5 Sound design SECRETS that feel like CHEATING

Sound is everything.
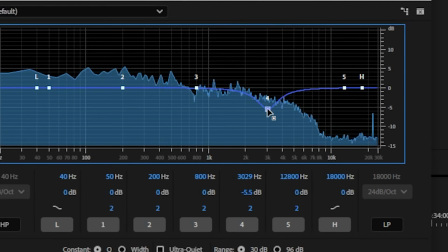4s
Today I'm going to show you guys my top 5 sound design secrets, how I actually edit these sounds into a real project that I'm working on right now for Karate Combat.
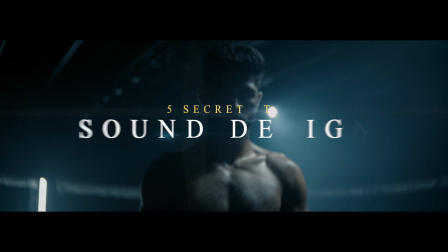13s
And I'm going to show you guys all of this in just 5 minutes. One of the secrets to powerful sound design is layering. Let's take a hit for example. If I want to transition from one scene to another using a hit,
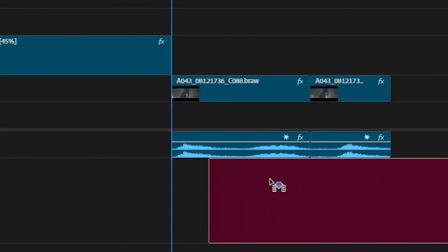26s
I could just grab a standard subsonic hit or boom and drop that in, and yeah, it could work, but it sounds a little flat. Now, watch what happens when I layer the exact same sub hit with a snappier impact. Boom! You got a completely different sound.
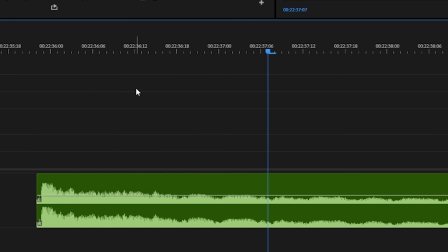43s
You've got low-end power and high-end frequency crack, and this leads to a fuller, more intentional sound. Now, the same concept applies to risers and whooshes. If you got one riser that sounds really bright and crispy, and it kind of cuts through all the sound, but it lacks that body and depth, then maybe you want to try combining it with another riser that has a little bit of a darker, thicker tone to it. I think it's important not to think of sounds in categories, but to think of them in frequencies, combining those sounds that fill in the different parts of the spectrum.
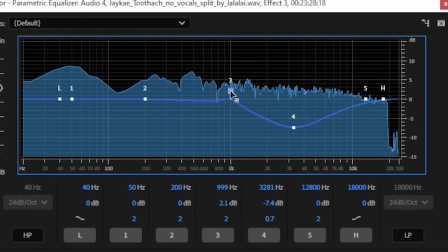76s
Now, my second secret for you guys today is using EQ properly, because it allows you to carve out space in certain sounds.
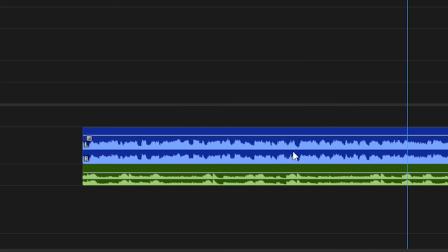83s
Let's say you got music and dialogue, and typically they're competing for the same attention. Instead of turning down the music, what you could do is you could take an EQ and carve out some space in the music track.
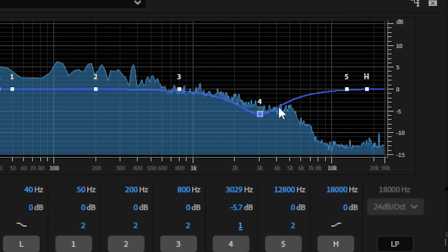93s
And to do this, all you have to do is take an EQ plugin and dip the EQ from 2K to the 5K range.
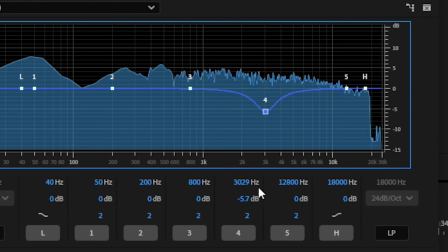99s
That is typically where dialogue lives. And just a gentle curve will make your dialogue or vocals pop without killing the overall music in your mix. But that's not the only way you could use EQ. You could actually use EQ to shape individual sound effects.
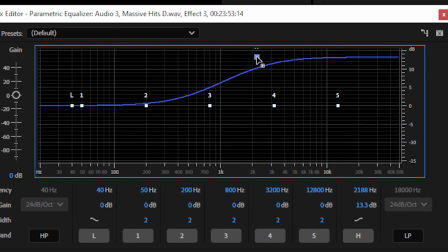113s
If you want a hit that feels snappier, boost the highs. If you want it to feel heavier, do the opposite. And this is how I typically balance layers in my sound design. Take these two pads for example.
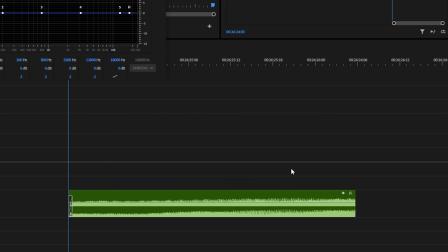125s
If you carve out space for both of these sounds to live, this lower pad sounds great because it has weight and it really gives a nice low undertone to the entire score.
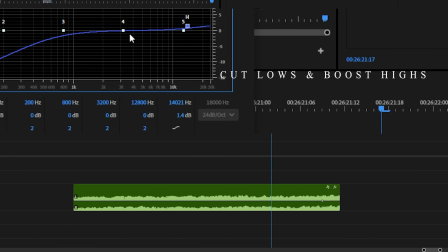134s
But then this higher tone is great because it gives that ambience, really gives you an emotion in this musical track. Now I'm going to show you guys one of my favorite sound design tricks, and that is how you could turn any song into a cinematic trailer.
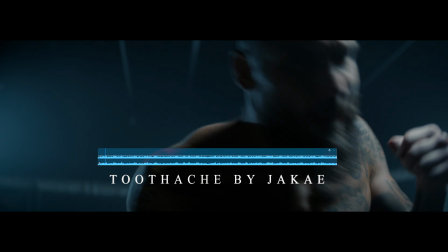147s
Let me show you what I'm talking about. So I wanted to use this song, but I wanted the intro of the video to feel really cinematic, and I wanted to climax the music so that way when it dropped on the beat of the original track.
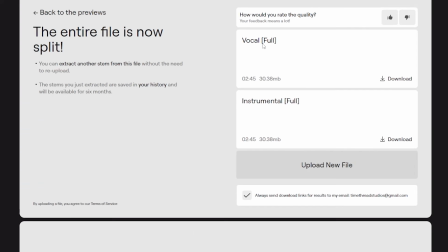159s
So to do this, I took the full music track and I broke it out into 2 stems. A vocal track and a music track.
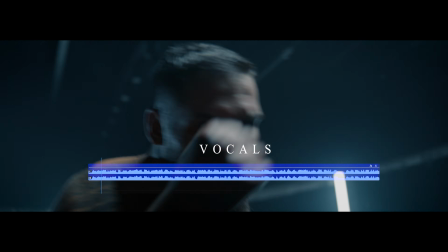165s
Then I laid both of these tracks on top of each other. That way I can manipulate them independently.
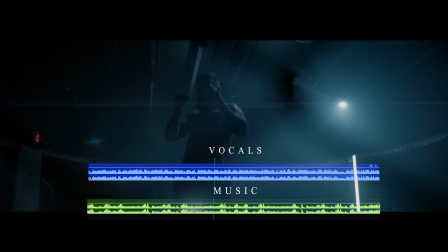170s
For now, I'm going to turn down the instrumental music and just leave the vocal track playing. Now, something that's very important is understanding the key of the song that you're working with. This particular song is in the key of F sharp minor.
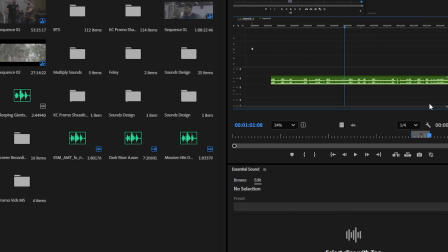181s
Now for my secret weapon. I'm going to go into multiply sound. And multiply sound is tonal sound effects. These sound effects you can actually use because all of the sound effects come in every single key that you could possibly imagine.
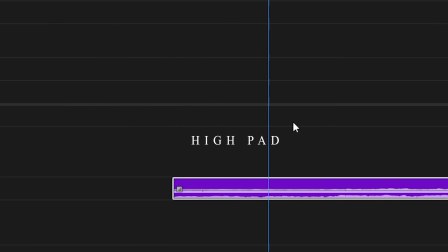194s
So I'm gonna grab a low pad and I'm gonna grab a high pad in the same key of the song, which is F sharp minor.
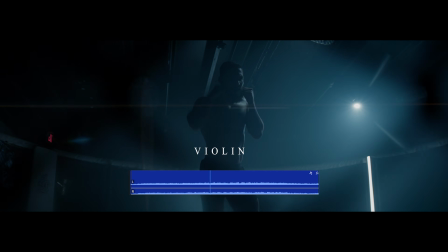200s
Then I'm gonna add a violin in the same key to add a little bit of that organic texture, and then I'm gonna grab a couple of melodic risers. So this is what I was able to create by using these sound effects with the vocal track.
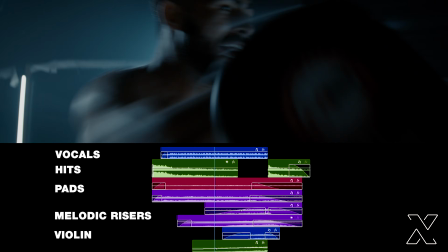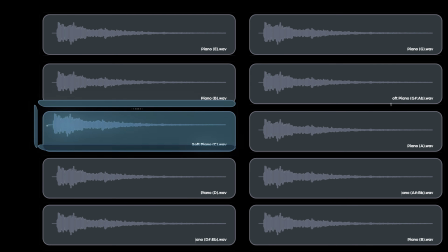222s
And because I have all of these different sound effects all in the same key of the song, I'm able to do almost anything that I want.
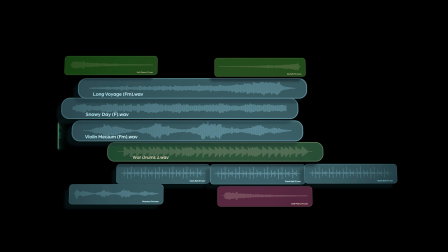229s
Another little cheat code of mine is creating space with volume, panning, and reverb. Take this section of my video for example. I purposely cut out the vocals of the music to make room for the coach saying, "You're gonna be world champion."
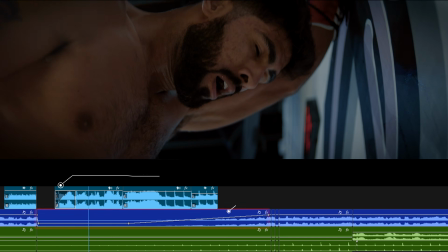242s World champion, let's go, let's go, let's go.